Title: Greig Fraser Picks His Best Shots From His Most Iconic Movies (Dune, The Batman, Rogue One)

And it was our chance to kind of try and create something that was iconic also. I wouldn't say as iconic because nothing would be. That's really, we hold that up as our gold standard.
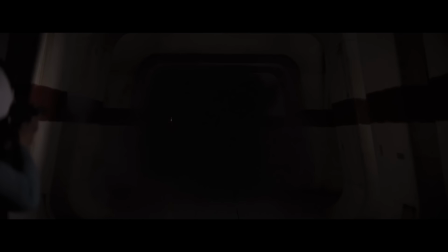(4:19)
But, it's our chance to kind of create a Vader scene that had that level of sort of iconicness that people hopefully will watch years down the track and go, I want our thing to look like that. Lion, I shot the same year that I shot Rogue One.
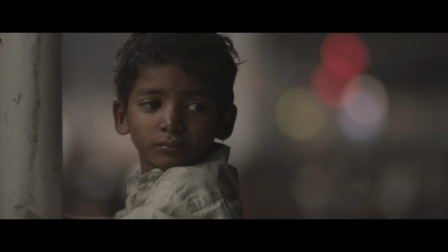(4:39)
So for me, those two movies are kind of completely linked, and I wouldn't say they're almost the same movie, but for me,
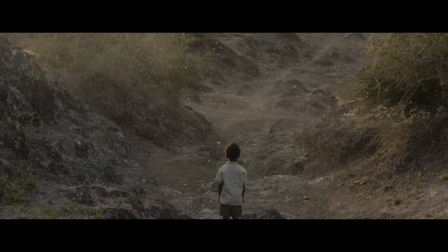(4:45)
they have some very similar attributes that I sort of felt like I was able to kind of draw upon one to give to the other and vice versa. One of the things in Lion that we were toying with and playing with was scale, was Saru's scale when it comes to big things. And if you watch any Star Wars film, that's what it's all about. It's, knowing how big a human is going into this massive Millennium Falcon.
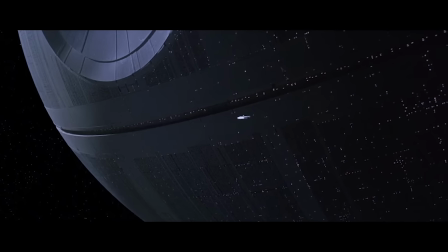(5:10)
You know how big the Millennium Falcon is going to this massive Death Star. Like, it's scale upon scale upon scale.
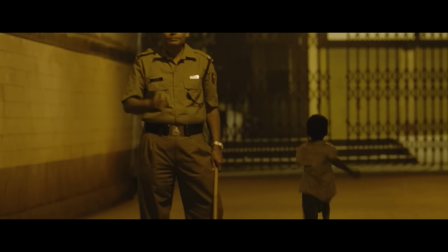(5:15)
And doing something like Lion, Saru, we play Saru's story very much at his level. Like, we treat Saru as a full-sized character,
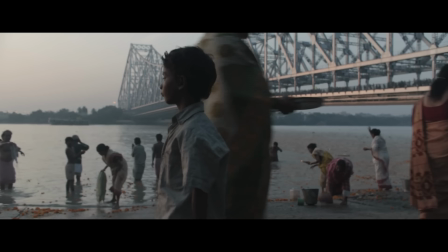(5:26)
as a kind of, we don't look down at him, we don't look up at him we just sit at his level. And that was a conscious, deliberate choice that Garth and I made to make sure that every time we saw Saru, for the most part, we were at his eye level.
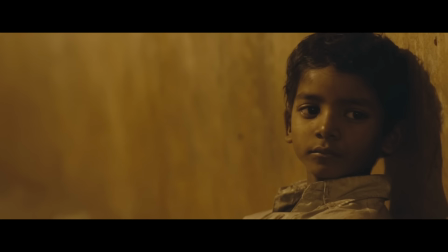(5:40)
And it helps create a bond with the audience. Like, the audience doesn't necessarily see this character as a child all the time, but when we want them to,
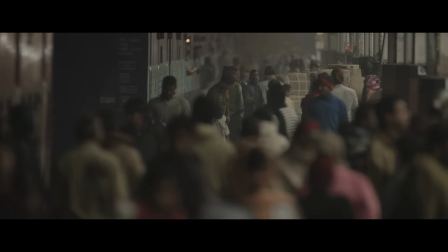(5:49)
then it helps, because then we can see him as a child, him surrounded by tall adults at a train station. We can see his helplessness. But one of my most favorite scenes in that entire movie is where Saru is running across the Howrah Bridge,
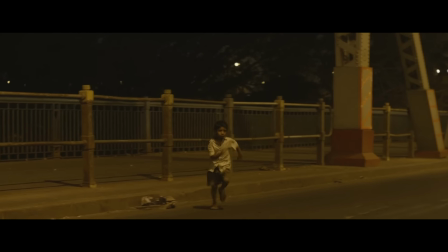(6:04)
and he hears some dogs and stops in the middle of the Howrah Bridge. What I love about that, and what I love about that character's journey at that point in time, is the bridge is obviously symbolic, right?
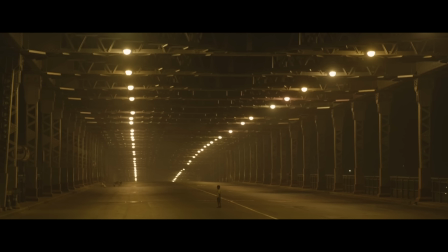(6:20)
It's crossing over. It's him moving from one to another. But I think what's really important for the audience to realize at that point in time is just how vulnerable this guy is. This young kid is kind of tiny amongst this massive, empty, desolate bridge.
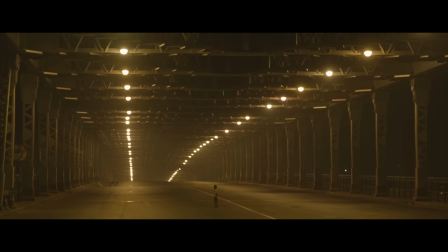(6:35)
And it's empty, which, anybody that's been to India realizes that rarely, if ever, happens.
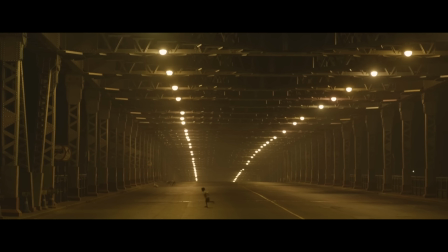(6:42)
So the kind of the small child, desolate bridge, it says so much about the film and says so much about the character at that point in time. So Dune Part 1, favorite shot. There's a few, but I'm gonna specify the shot that sums up that entire film for me.
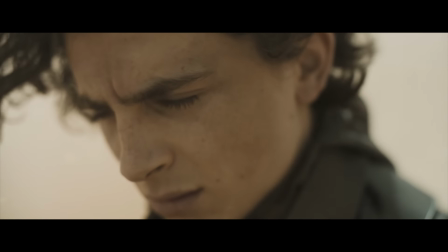(7:00)
And that's when Paul first receives Space Full of Spice. I love the way Timothy looks in that, and I love Timothy's performance in that,
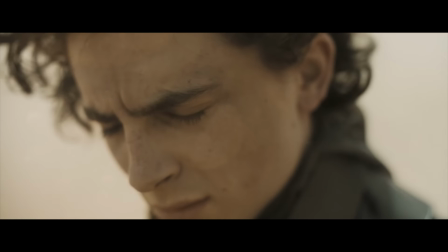(7:12)
and I love the way that Joe and Denis have cut that in a way that it ages Paul. He seems to grow a few years, like he seems to age a few years at that exact moment.
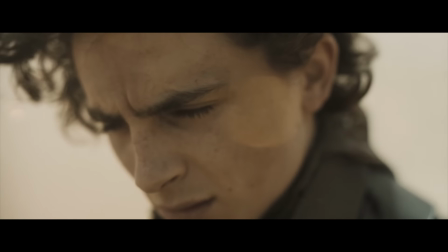(7:24)
And, I don't know if it's a combination of sort of being a little more weathered because of the sand on his face, but he feels like he's just kind of matured. Denis' pick was from that same sequence, is sort of the feet. Man on the moon kind of first steps.
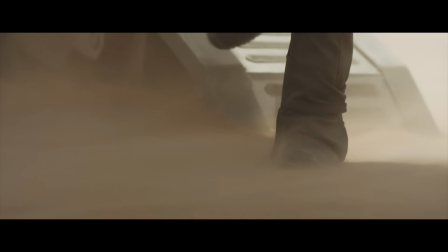(7:38)
I remember that scene because when we shot that, we were trying really hard to keep that camera nice and steady because it was lots of wind and stuff.
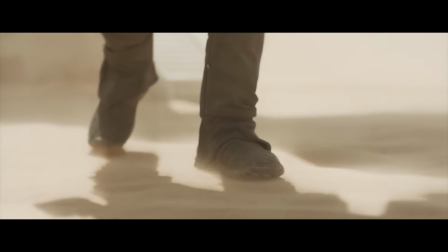(7:45)
It was a really hard one, because obviously when you do footsteps, you can't go again easily because there are footsteps in the way. So you've got to clean the sand, you've got to really prepare it. And it was one of those scenes that, we didn't get many shots at,
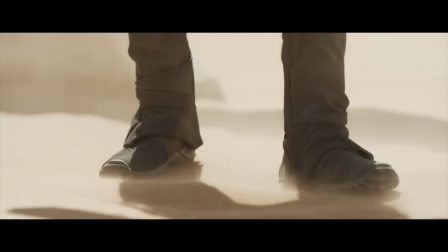(8:00)
so everything had to work, the wind, the focus, the footsteps, the movement. So fun sequence to shoot. The Batman is a film I shot over the course of 3 years, with COVID.